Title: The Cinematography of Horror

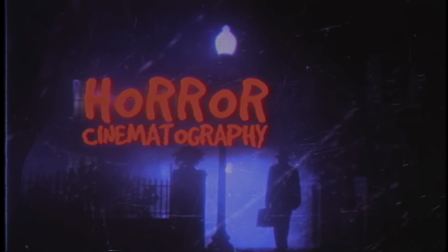(0:15)
A lot goes into making something scary.
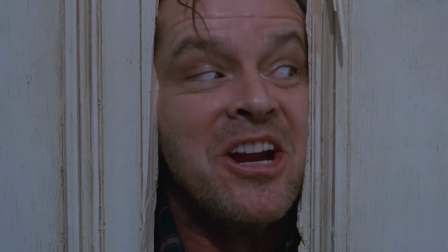(0:18)
The buildup, the sound design, the music, the characters, and of course the visual techniques used to make us feel on edge or shock us. And that visual element is what we're going to be looking at today. A variety of cinematic techniques we see constantly in the horror genre.
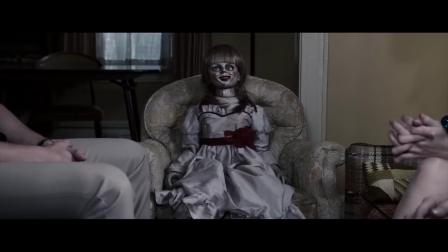(0:31)
Now, most of these are things used often in film to immediately convey a sense of unease or danger that is associated with the horror genre,
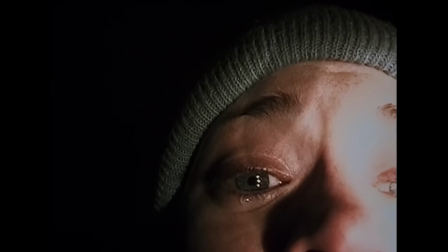(0:39)
but you also see them in all forms of media like animation,
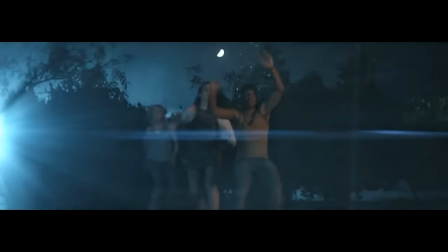(0:43)
music videos, and commercials, especially when they don't have the luxury of an extended runtime to play around with convention.
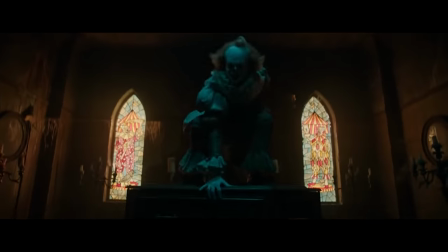(0:49)
And the horror genre is one that in a lot of ways is more freeing than others.
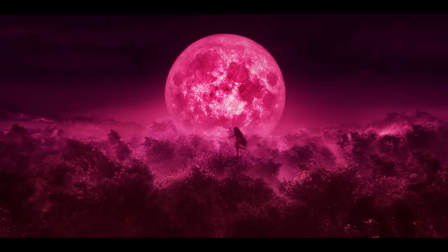(0:54)
It can feel as if no rules need to be obeyed in terms of lighting, color, and sound compared to other genres.
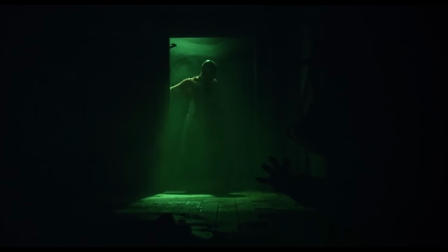(1:00)
And most of these techniques go against the norms in order to make an audience feel that unease. Now some or all of these may seem obvious, but just because we know something doesn't mean we understand it. For me,
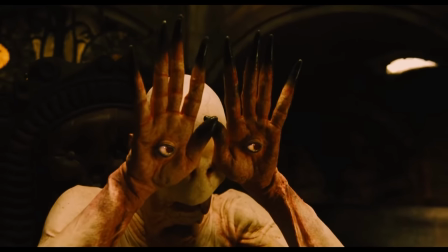(1:11)
I'm always diving into these core concepts and reevaluating to see what new understanding I can pull from them to be able to wield that tool on my next project,
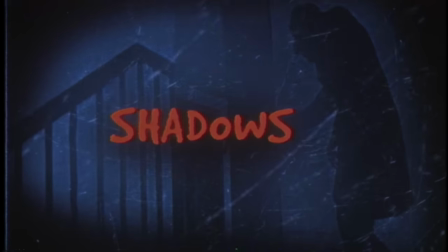(1:20)
like Shadows! Shadows play into our primal fears.
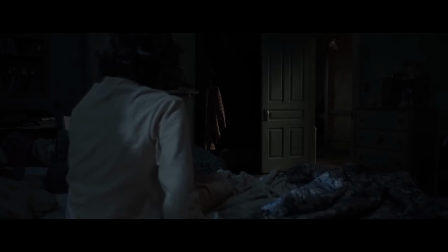(1:26)
The fear of the unknown. The fear of what horrors could be lurking in the corner just beyond the light's reach.
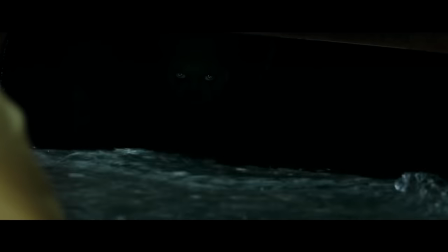(1:31)
It's a fear that goes back to childhood and one of the strongest tools in the horror director's toolbox.
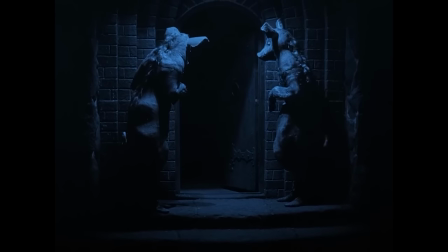(1:36)
Which is why you have seen this utilized since the early days of film. Even all the way back to the silent era like Nosferatu or The Cabinet of Dr. Caligari.
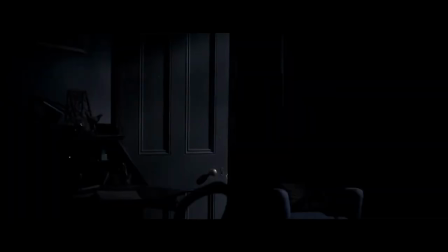(1:44)
For me, it's the same idea as not showing the shark. what could be lurking in the shadows is almost always more frightening than what actually is. So toying around with that idea over a period of time is a great way to get your audience on edge.
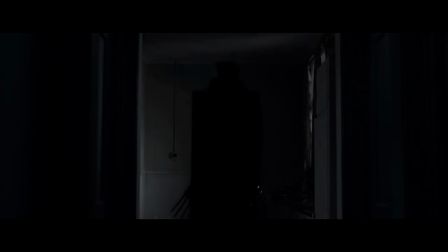(1:57)
And there's plenty of ways to use shadows, of course.
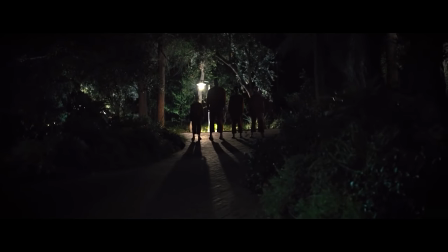(2:00)
One sufficiently creepy technique is showing a villain or creature as a silhouette, often with the background lit rather than the subject. This gives you separation, but it can also make the danger feel like it doesn't belong, as if it's separate from our physical world where light can't touch it.
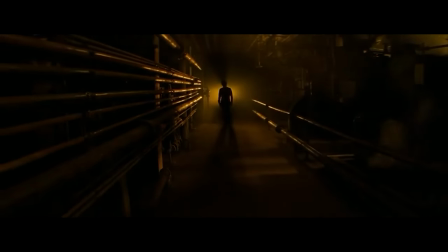(2:15)
This can work well to create an evil or demonic presence.
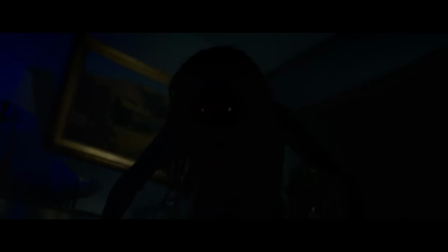(2:18)
And again, it's keeping the horror in obscurity, letting the audience project their imagination into a blank canvas, filling it with whatever terrifies them the most.
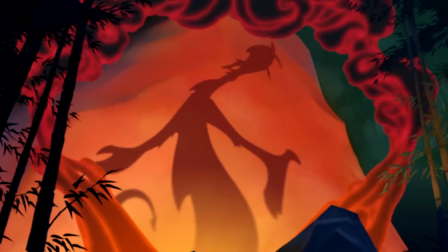(2:27)
Another way to use shadows is casting them on surfaces. Of course, the first images that pop into your head are from lighter fare, like Raiders of the Lost Ark, for example.
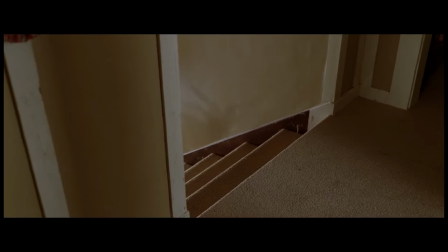(2:35)
But in horror, it can be used to employ a suspenseful buildup of a creature or villain approaching their victim,
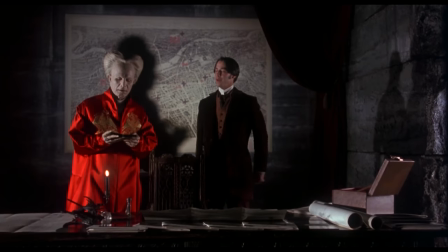(2:40)
or to show a supernatural element, whether it's a shadow acting separately from its physical character,
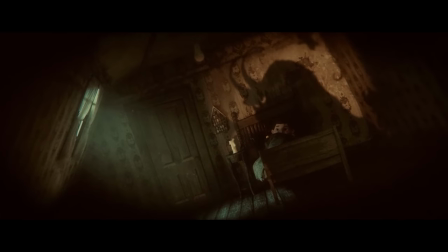(2:46)
or even to show transformations. It's a nice tool used to create a gradual buildup before actually revealing a character on screen,
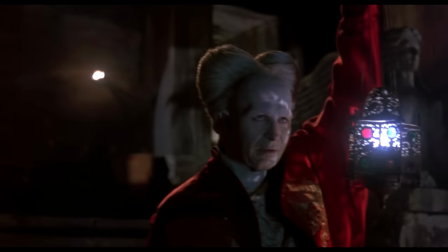(2:54)
and one that, for me, adds a whimsical nature into the creepy. And lastly, and most obviously, using the shadowed areas of the environment to conceal.
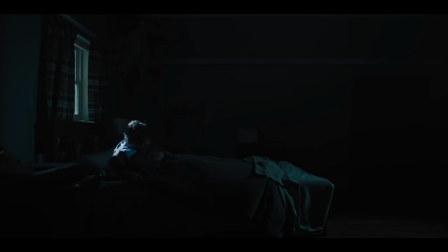(3:04)
Sometimes this is used to a point where some audience members might not notice anything, or may just catch a small sense of movement.
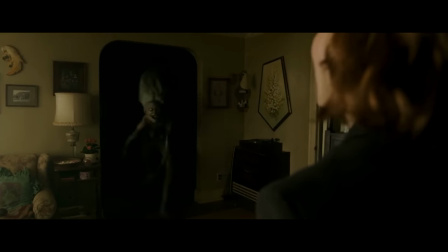(3:12)
Other times, it's used to initially completely hide something for it to then end up being revealed in the light, usually a character stepping forward into it.
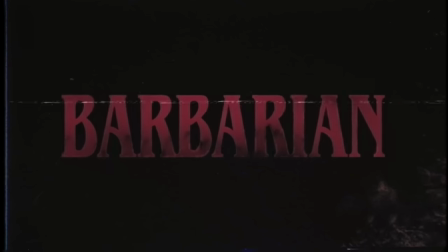(3:19)
In a recent DJ podcast, Zach Kregor, the director of Barbarian, referenced a quote from David Lynch saying,
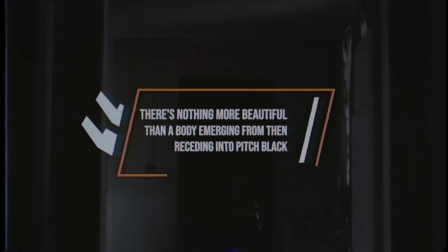(3:25)
There's nothing more beautiful than a body emerging and receding into pitch black. I love that quote, but I'd personally shift beautiful with unnerving.
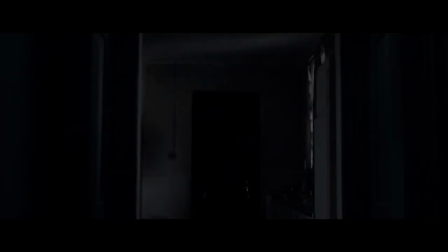(3:33)
Some of the most goosebump-inducing moments for me come from that very technique, like in Gerald's game.
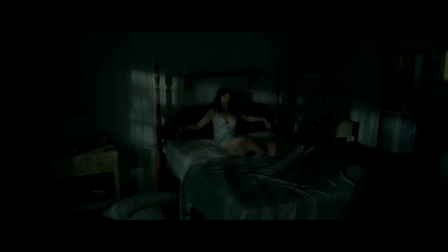(3:39)
We are looking into the corner of the room, we think we see something, but we aren't entirely sure.
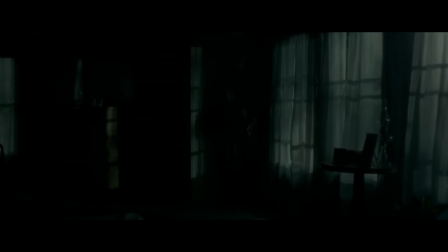(3:44)
But then, at the perfect moment, director Mike Flanagan has the Moonlight Man move forward into the light. Which, for me, was a far more effective scare than a typical jump scare would have been. Although, shadows are used for that, too. We have plenty more visual techniques to look at, of course, but first, let's take a look at the opposite, which is music, with today's sponsor, Musicbed.
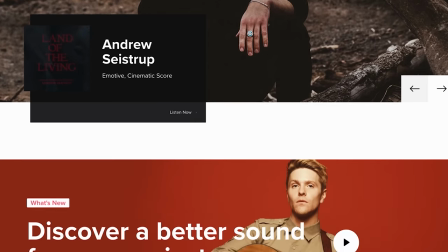(4:03)
Music is a huge factor in how something can be made scary. It sets the tone before you ever see any of those visual cues.
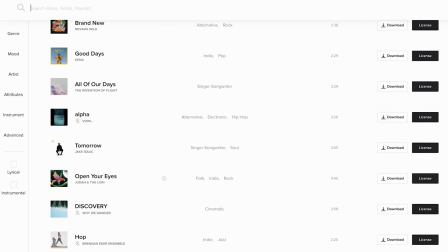(4:10)
And Musicbed is an amazing resource for licensed music for any project, including horror.
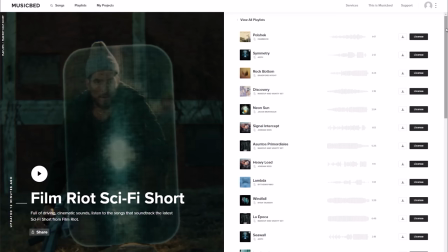(4:15)
Or just to create your own playlist, like my playlist that I made for our short film Sentry.